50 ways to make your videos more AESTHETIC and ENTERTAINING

Hey you guys, welcome back to my channel. If you're new here, welcome to my channel. So today I'm going to be sharing with you guys 50 ways, yeah, I said it, 50 ways to make your YouTube videos just, a little bit more aesthetically pleasing. Also, let me know in the comments how many times I say aesthetic, because I'm probably going to be saying that a lot. Number one, add an aesthetic intro.
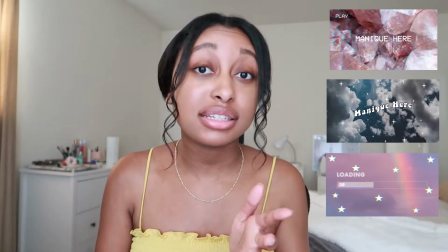[0:29]
If you guys haven't seen my video on aesthetic intro templates, go watch that video.
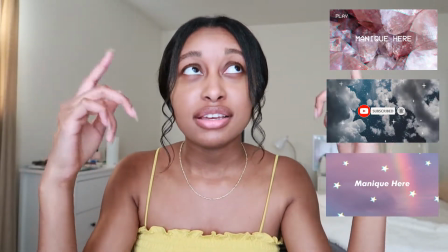[0:36]
Shameless plug, I'll have it in the cards. It's gonna pop up somewhere at any point, so go check out that video.
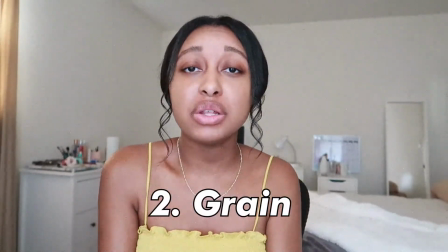[0:44]
Add grain. So adding grain can make any video look a little bit more vintage, retro, aesthetic,
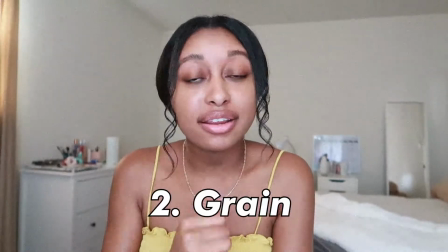[0:54]
so add grain. Add background.
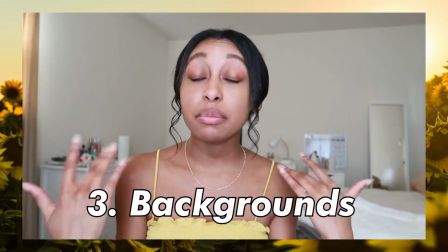[0:57]
So you can add flowers, you can add palms to your background, you can add
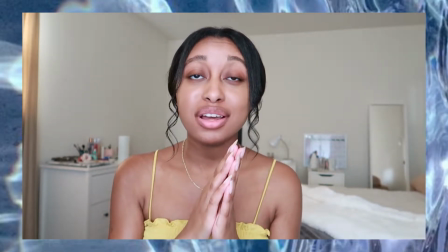[1:04]
whatever you want to your background.
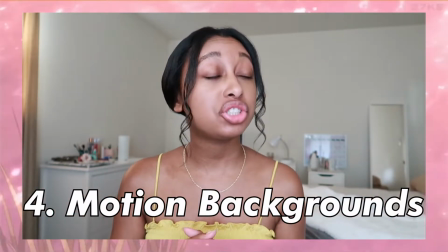[1:07]
You can add motion backgrounds, which I find can be a little distracting,
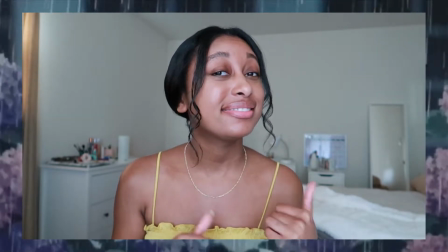[1:13]
but if done right can totally be aesthetic.
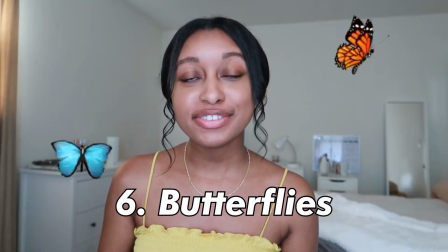[1:18]
Add stars to your videos. Add butterflies. Add a VHS overlay.
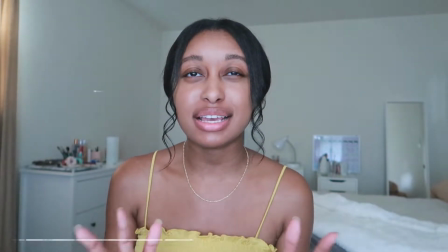[1:25]
I really like adding VHS overlays because it just makes everything just look a little bit more like retro 90s
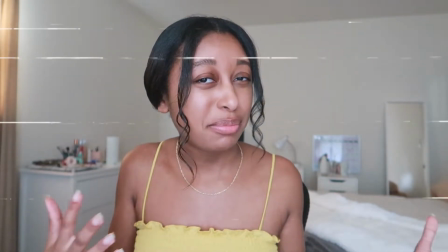[1:35]
old video, family home video type vibes, so I just really like that. Add glitches. Glitches are really great for like transitions also, so like add a little glitch. Add a vintage overlay. This will make anything look old and vintagey.
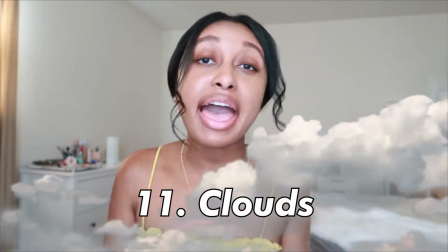[1:56]
Add the loading overlay. Add clouds. Add hearts.
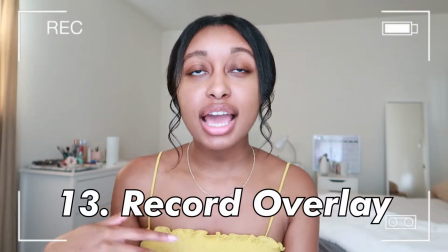[2:01]
Do the recording overlay. I love this for like vlogs,
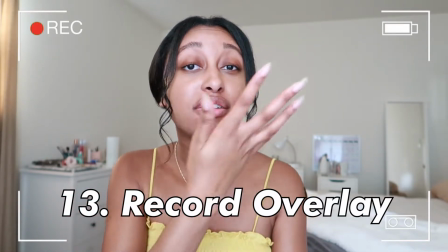[2:06]
or like if you're transitioning from like a sit down to like a vlog type b-roll or something like that.
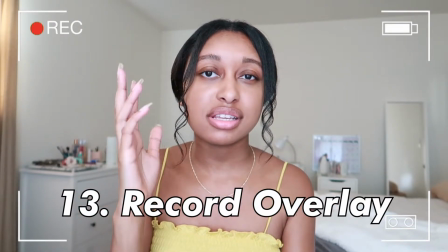[2:13]
I love the like record overlay. It makes it look like you're actually like recording, so love that.
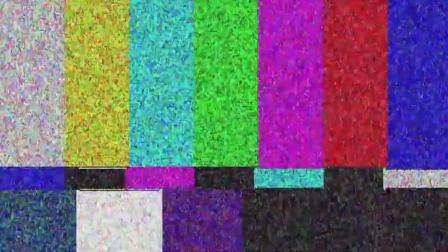[2:20]
Add the video disruption. The subscription button.
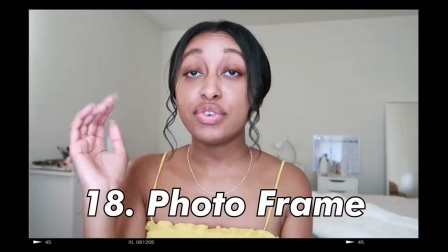[2:26]
Also make sure to subscribe. Twinkling stars. TV lines. Photo frames is a really good way to kind of like make it look more aesthetic.
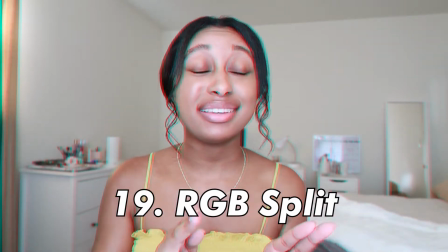[2:34]
I love photo frames. The RGB split. I love a good RGB split.
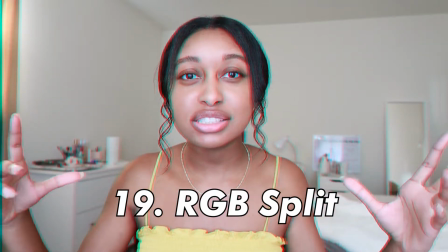[2:42]
It just kind of like puts you in like this another universe.
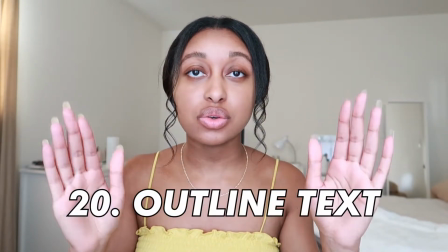[2:46]
Adding any black strokes or outlines to your text.
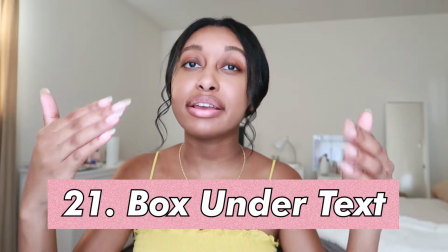[2:52]
Adding like a square box behind your text can make it a lot more aesthetically pleasing.
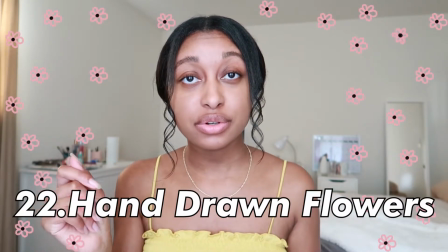[2:58]
Adding drawing flowers or drawing stars. Adding sound effects can totally make a video, I swear. So just adding little, like when text pops up, like a little pop. Adding sliding text. Zoom ins. Oh my goodness, zoom ins can make a video even more funnier and more aesthetic and make more emphasis on certain parts of the video. Freeze frames. A vertical video.
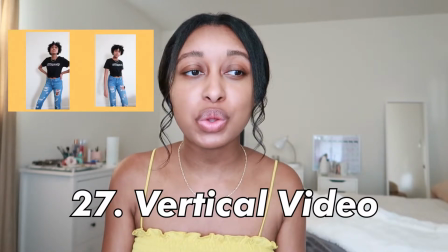[3:31]
If you guys haven't seen my back to school outfits that you already own,
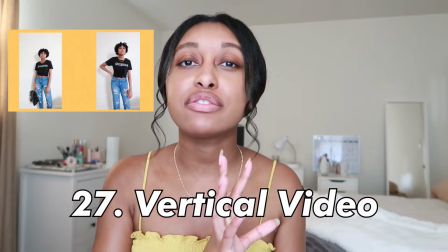[3:37]
if you guys haven't seen that video, that's an example of doing like vertical video type of vibes. Adding an aesthetic inslate. Adding text or aesthetic text. Some of my favorites are
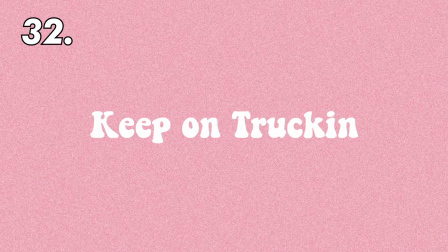adding aesthetic music.